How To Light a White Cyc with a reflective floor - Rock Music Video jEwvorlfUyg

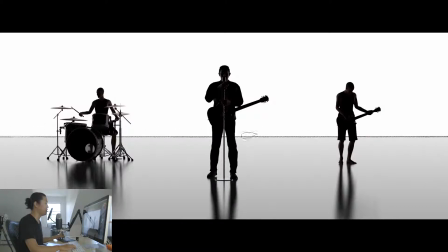This is very important on a music video like this this is going to be pretty subtle in real life but on in CG it's a little more defined it's the line where the reflection starts and the white ends right so very important where you place that it has a lot to do with in my opinion how an art directed white psych music video like this goes down fully silhouette but you'll see that these drums
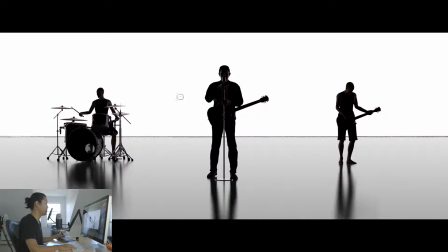picking up the reflection of the cove here and also the cymbals picking up some of the reflection and he is having his face because it's probably a little bit shiny is having reflections right into the white wall as well. And you'll see here this shiny floor gives us this basically lighting the floor for free and these very cool, shiny, and sharp to blurry reflections that are going on.
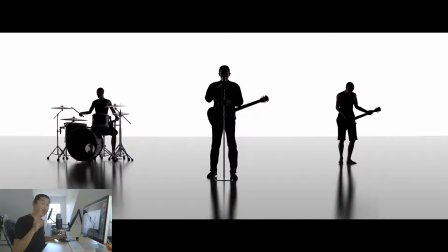So let's look what happens when we add the key light. So this is the lighting without any key light. Let's see what happens when we turn on our key light. So it's very subtle, right? Very subtle. What we have here are these beautiful silhouettes and the human mind, the brain, your eyes you are dialed in to recognizing silhouettes i think this came from um
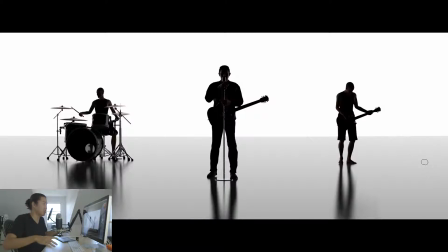when we were like hunters and gatherers and like you're hunting in the woods and you looked off in the horizon and from really far away from really far away you could either tell that a silhouette was a deer and you're gonna go get that deer for dinner or it was another human you had to get ready to fight ready to brawl that's the psychology or physiology evolution of silhouettes that i've heard and i completely buy it strong
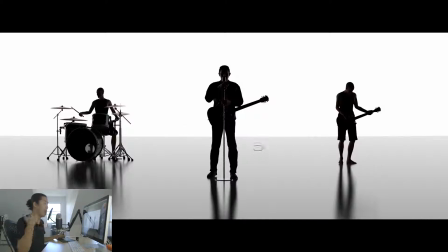silhouettes really important it's the strength of a white psych music video, every light that we add to a white sig music video from this point on is basically ruining that silhouette effect. So we want to be really subtle with it. And here is very subtle. Now that huge light, it looks like it would be adding a lot of light, but it's actually really far away.
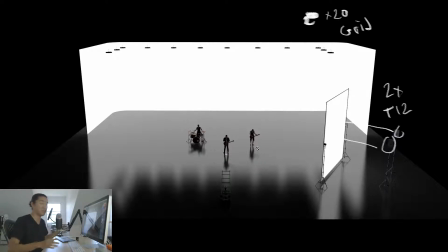And that has to do with the fall off. With the scene that you're lighting a volume that big, you actually have to keep the light source far away so that the fall off is less.
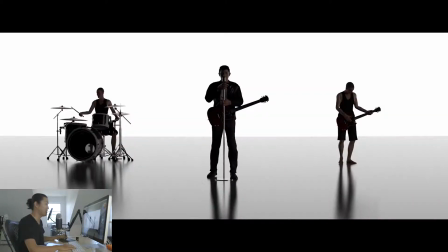I'm not going to get into the math behind it. But here is the way that I key these type of music videos. You'll see that it's still basically silhouette. We've basically added Like two stops, you know from darkness Into the into the scene still very half lit lit from the side This is the look we're gonna move forward with it.
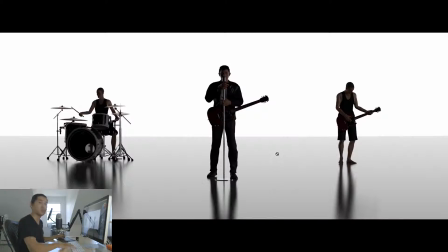I'm gonna show you some coverage and some music and some Some coverage and some different ways that we affect this lighting without having to do too much more It's a really powerful technique And I will say that if you go and execute this music video style on a smaller budget or a budget that's just like this, it will get you work. This type of lighting got me work early on and it continues to.
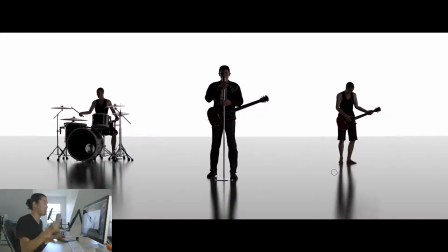It's actually really cool for like an Apple commercial or anything that's like a glossy studio. This is what we're going for here. It's going to be a black plexi floor with a solid white. Blow it out. Blow it out. Two stops over, three stops over, four stops over, whatever it takes on your camera. Blow it out. Maybe talk to your colorist.
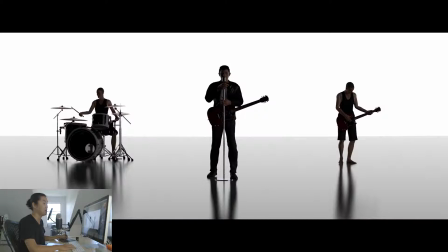Blow at the back wall and let it reflect into the floor. Let's move on to the next part. So what I'm going to do here is one camera move.
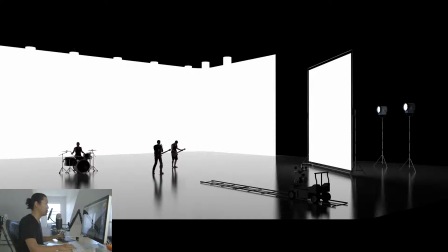So here's another view of our set. And here's our Fisher Dolly down here. Should I drown it? I guess so. Here's the Fisher Dolly. We are on an Alexa. And so you know, that first shot that we framed up, and this shot here is going to be a 32 millimeter. So this is an Alexa at 16x9 HD. So not open gate or any of those weird ones, just the standard 1080 Alexa.
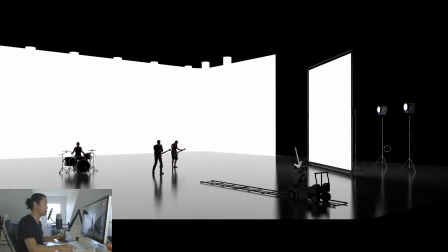And this is a 32 mirror, 32 millimeter spherical lens. And we're going to be cropping the 240 squeeze here. So we see again our big lights over there our one light source that's a big 20 by 20 frame and this silhouette section section here
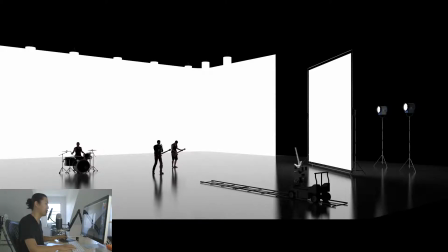so the camera is going to dolly in like that and dolly back this is what I would call the moving master shot you're going to be using this
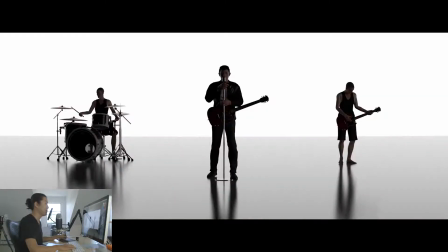quite a bit so let's look through the camera at what that looks like so here it is again our almost silhouette shot but with a little bit of fill in there and this is the wide and what I'd like to call out here is that look at the distance between um should I draw on this it's kind of throw out the effect, but the distance between here and the distance between here is the same.
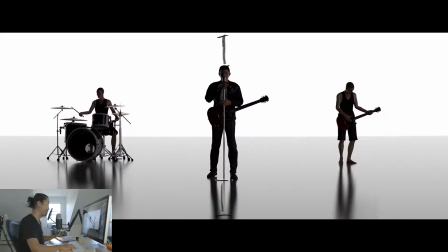That's how you frame up an ultra wide like this, in my opinion. I'm actually going to delete those because I think that's going to distract later.
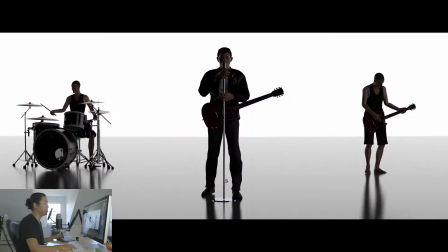And then the camera moves in and now we're at what I would call kind of like a commercial full shot or a commercial head to toe. So again, even headroom, even footroom, basically the same shot, just a little bit closer.
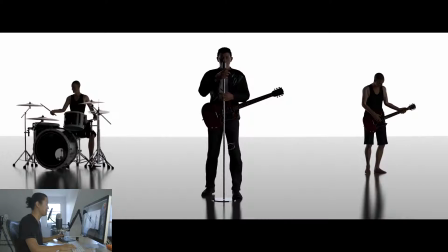This is enough so that you could use this for a commercial and still see everybody and see like your A-list talent there. and then we push all the
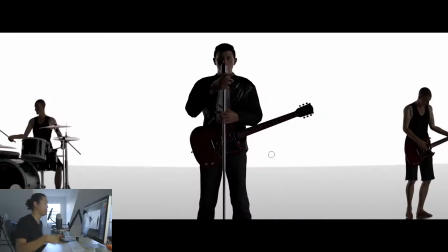way into kind of a three-quarter shot you would normally cut out before then you might even dolly all the way in to a medium shot or closer but in that case you would probably see because you're starting this wide you would see the track so actually to move from this
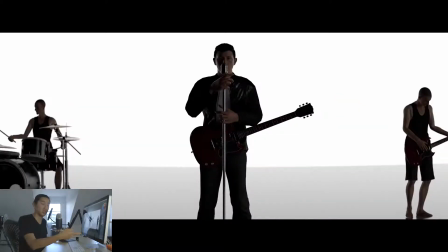shot all the way into that shot and further actually you would need a techno crane because you would see the track of the dolly so we'll
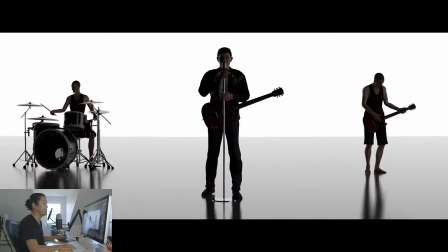look at this again really quickly ultra wide head to toe three-quarter shot so
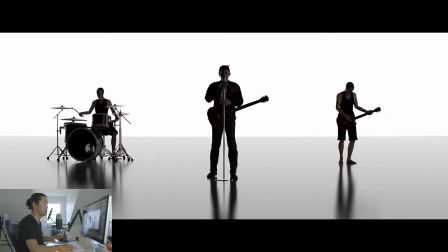that is the dolly move that i would suggest definitely start there and let's move into our heroes close-up.
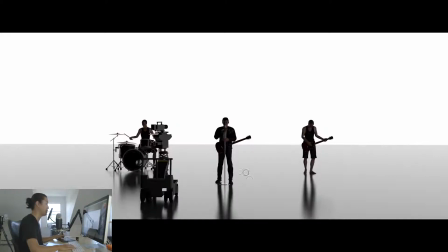So this is going to be the most important close-up of the entire music video because this is the lead actor. This is the star here. We want this to be right and what we're going to do is because the key light is to the right side, we're going to move the camera to the left side of the talent so that the key light is a far side key and you'll see what that looks like right here.
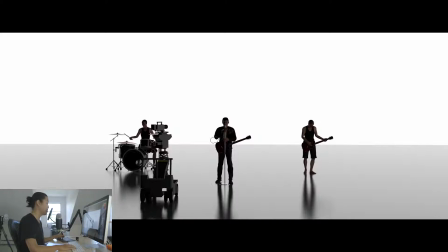So here's the camera position. We're about head level. We're pretty level on the tilt, not much going on there and we've got a little bit of a tilt to the right so let's see what that looks like here that's
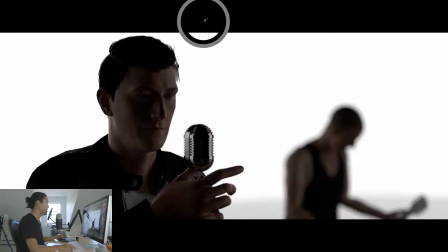gonna look like this so pretty cool shot I like it I like it a lot what is very clean about this is this profile here this line that that is basically his face against the white that's what we want to preserve and what's also strong in this type of music video and I'm very much influenced by flyleaf
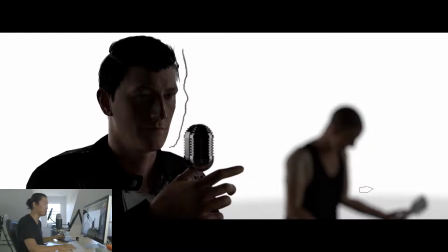and foo fighters I'll link to the some of the music videos that are kind of like this in the bottom is that when you do the coverage of this you don't typically do singles or you do every once in a while but I think what is really strong is to have one person here and then because it's a widescreen frame you have another person on the other third and we'll look at how you change that up that's
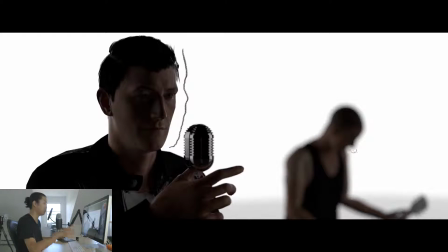one of the strongest things I think about this type of music video is that you see two people performing at once one out of focus I think it's really cool I like it but what we don't like here in my opinion is all this return fill light here so see all this light on his face all this stuff we don't really want that for him we want to make him a little bit more heroic so how do we get rid
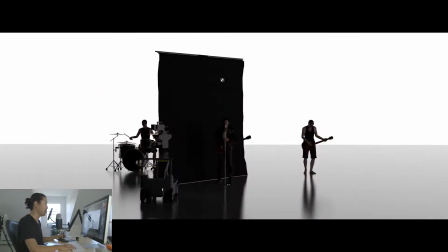of that we're going to add some negative fill so here we have a big 12 by 12 solid and you put it right up next to him right into the point where the flag would be or the solid would be in the frame that's what's going to go down uh so let's look
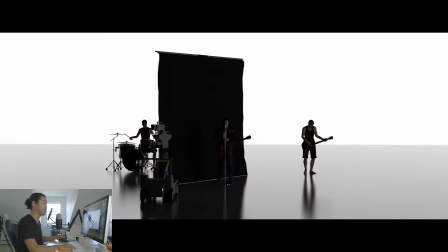at it here is the shot without the negative fill there is the negative fill so what we're going to do is we're going to look at through the camera now.
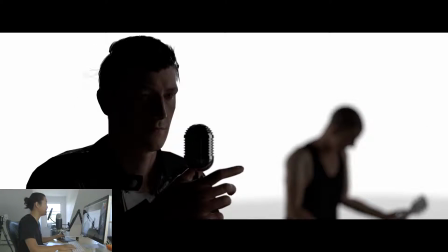So here is the shot with the negative fill. You'll see that this side is fully silhouette and full silhouette looks great against white. Like I said, silhouettes, humans, we like it. We want to do that here. We want to add just a little sliver from the key light right there. And it's almost, I'm actually underexposed here. I'd say this is a stop underexposed. You can play with that in color correction, of course.
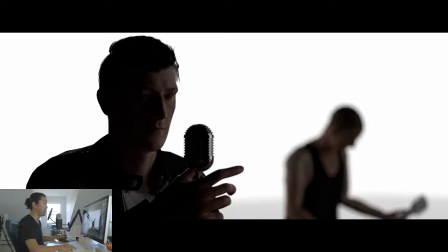And then we're going to add one more thing to this that makes it even cooler, I think. So here it is. No negative fill. Look at the hand look at this is kind of messy. I don't really like this core shadow that's going on there Boom negative fill. That's why you use negative fill You need negative fill in a white psych if all you did on a white site commercial
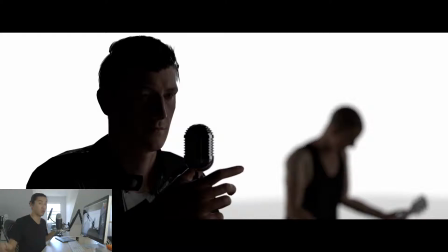or music video was turn on space lights Bring one key light and one negative fill in my opinion. You could execute perfectly the entire the entire photography of it So what we're gonna add next is a flare because what's we're cool like that music videos like flares.
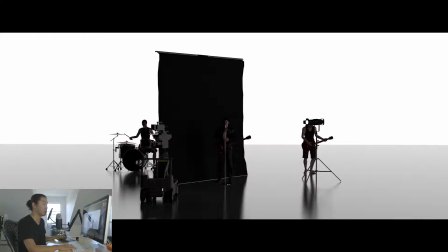They just do You can shoot with anamorphic lenses. You can shoot spherical. You could add them in post flares look cool They add a little bit of something to it. I think I mean, it's everyone likes lens first I don't think I'm gonna have to convince anybody on that So here's what it looks like with the lens flare.
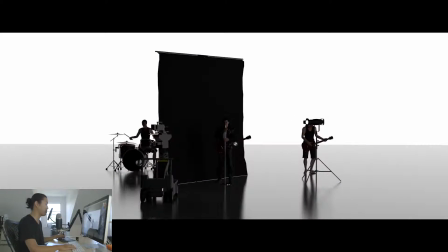We have a source for right there Shooting directly into the lens, but of course not getting direct light onto the talent That's why a source for is pretty good for that.
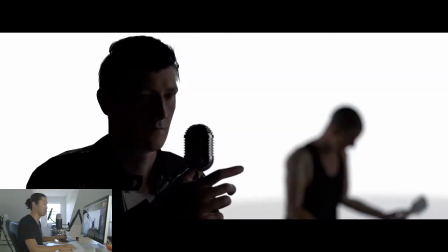And there it is. There is the same shot with the flare So let's look at the progress. Here's the shot framed up nicely. I like it This is a believe a 65 millimeter on the Alexa Again spherical with a crop but no negative fill it's a little bit messy
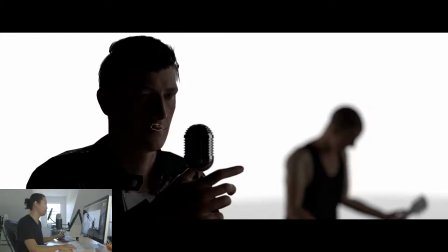a lot of return light Here's the negative fill added much cleaner much more graphic very very graphic look and there we added the flare It kind of
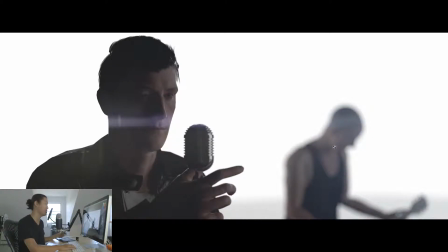hazes it out adds a little bit of low contrast like everybody loves these days and the flare We're doing good stuff. This is stuff.